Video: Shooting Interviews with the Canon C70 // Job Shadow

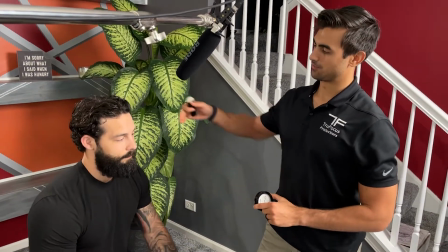249s
This is Josh, he's gonna be doing an interview right now. And basically his forehead and his nose with the key light and the side lighting,
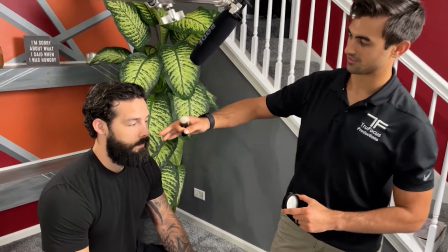257s
everything was kind of like blowing out under his eyes, the tip of his nose and his forehead.
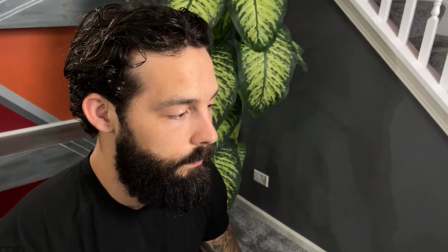262s
So what I'm doing right now is I'm just applying a little bit of a matte with a little brush.
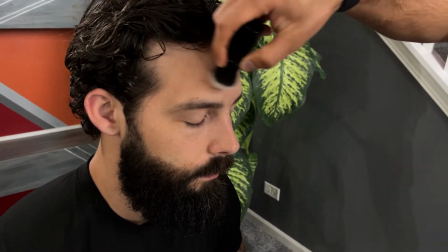267s
And we're just trying to rub in on his forehead and his nose so that we can remove those highlights in camera,
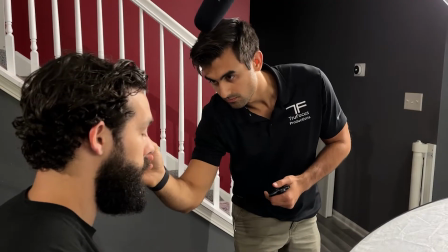275s
and it gives it a really nice polished look afterward.
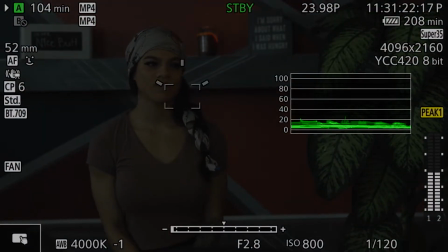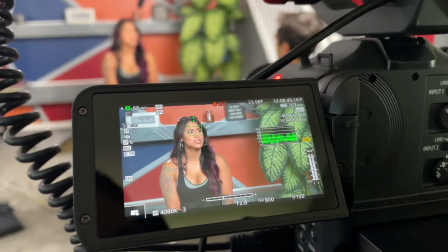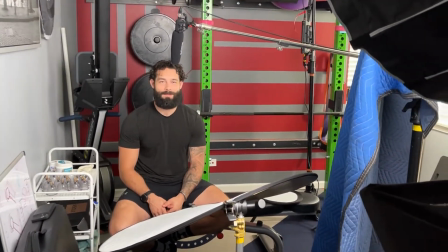288s
How you feeling, Josh? Pretty good. Ready to do it. All right, this is the 5th video of the day.
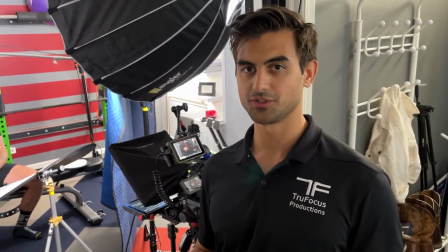294s
So we did 3 testimonials and then a CEO interview. So this last one is going to be a brand film.
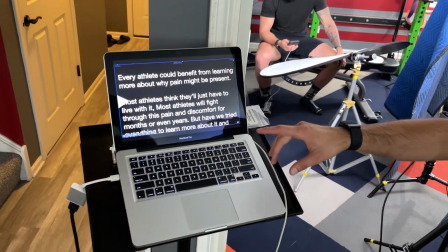300s
We're using a teleprompter. So if you see over here, we're using the laptop going in through HDMI into the teleprompter setup.
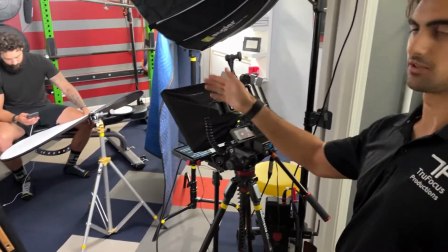306s
It's one camera. He's going to be looking directly into the screen.
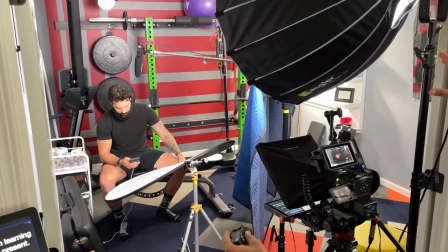310s
We do have a smaller environment in here, so we only needed a backlight and a key light in the front.
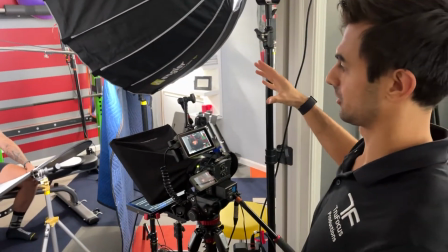316s
But what I'm trying to do is really try to create a little bit more space in the audio,
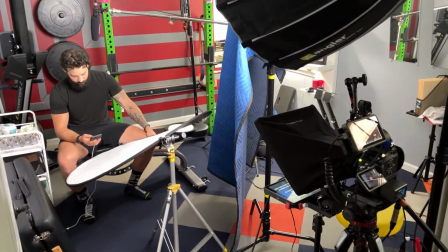321s
because right now it was a little echoey because of the fact that it is a small room.
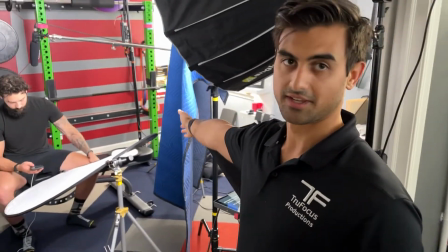326s
There's a lot of walls bouncing the sound all over the place. So I put up a sound blanket to help from it bouncing off that sidewall, hoping to remove some of that echo.
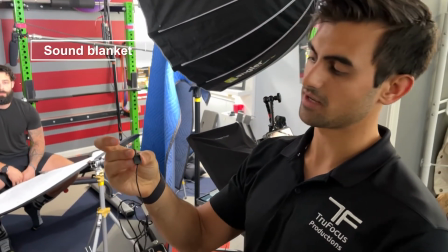334s
I'm also going and putting a lav mic with a vampire mic. If you can see here, there's these little metal clips that's gonna go on the inside of the shirt.
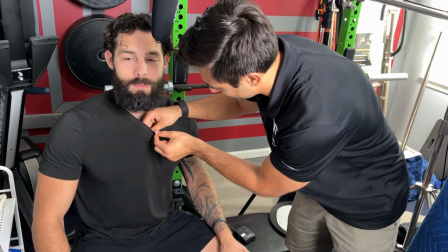343s
And so you won't be able to see the microphone, and it should help muffle the sounds. If there is any echo, the shirt will actually help prevent some of that bounce. All right, so we just wrapped up the shoot and it went really well. We usually will do what's called an AAR after every shoot, which stands for after action review. We just wanna know what went really well and what could we do better next time. So usually our team will go internally, try to figure out those things. We're always trying to do better each shoot. So every shoot that we have, we're trying to like outdo ourselves. So, I mean, you were the client today, Josh. Yeah. I mean, how would you say that we did today? Oh, today was excellent. I don't have much else to compare it to, but I would say my expectation was that it was probably going to be a little more choppy than what it was. And that's probably more so on my end with like clients coming in and out.
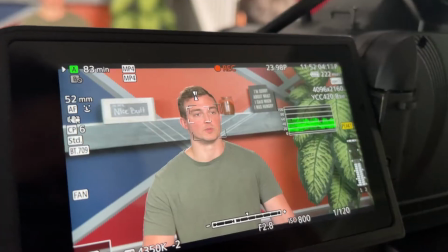392s
I wasn't really sure like how everything was going to go, and like the teleprompter and like, you know, everything that you had kind of briefed me on.
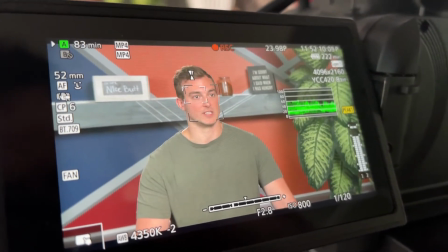400s
I was kind of just like prepared for like whatever's going to happen.
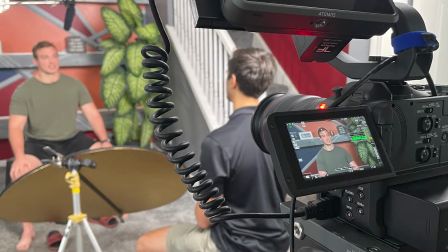404s
But it was definitely a like very, very smooth sailing, felt very comfortable the whole time.
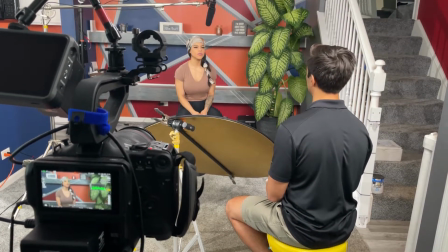413s
Like I didn't feel like stressed out or that something wasn't going the way that I wanted to.
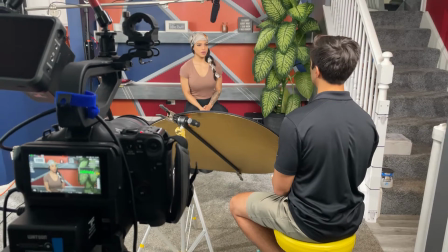418s
Like I felt like you guys knew exactly what was gonna look best and sound best,
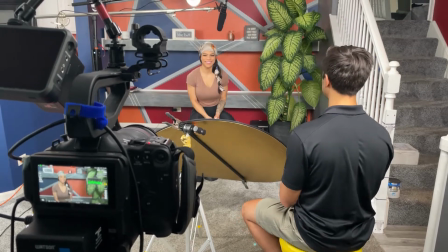425s
and I didn't feel like I didn't feel like I had to question anything.
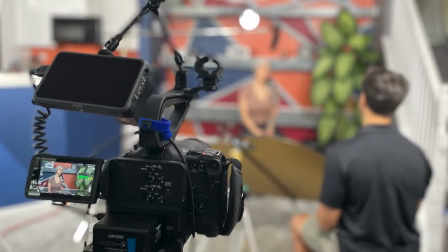430s
I think that's probably a big thing.
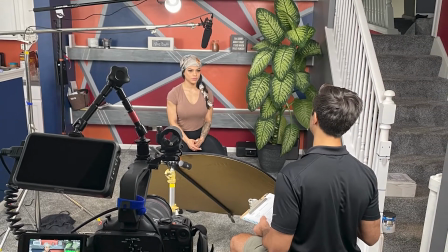431s
I think a lot of times people might question a process that they have zero knowledge on. Sure, you know, absolutely. Because like they think from the outside looking in, like, oh, well, logically I would just do it this way. Like, it always helps when you have the knowledge behind it, what you're talking about.
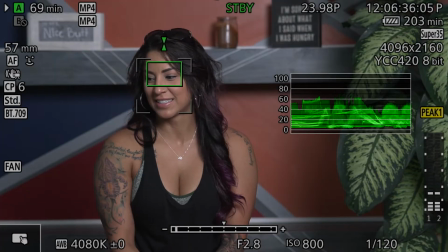446s
But I didn't feel that way at all. Like everything, like, you know, made sense. And yeah, so I mean, it was fantastic.
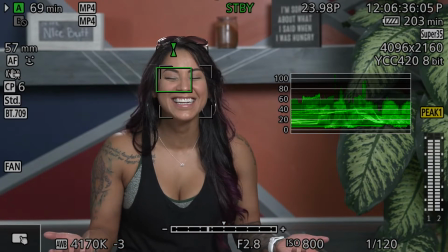454s
It was really good. So after action review, I think things that went really well was all of the people that came,
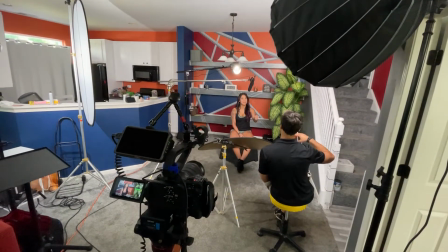460s
your clients, they really understood what you did as a service product, and they really sold you well,
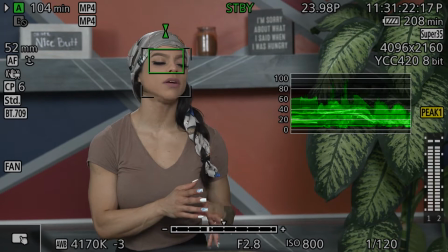466s
and that really helps to show on camera. What I would say is vetting who you choose as your clients. You want to make sure that they're really good on camera, or at least they're really good, well-spoken. I think overall, all three people went really well. The fourth video that we did, which is the brand film, was in a smaller room, it was a little echoey.
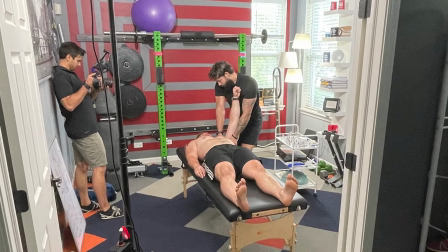487s
I think something we could have done a little bit better was to have more sound blankets or things to dampen the sound.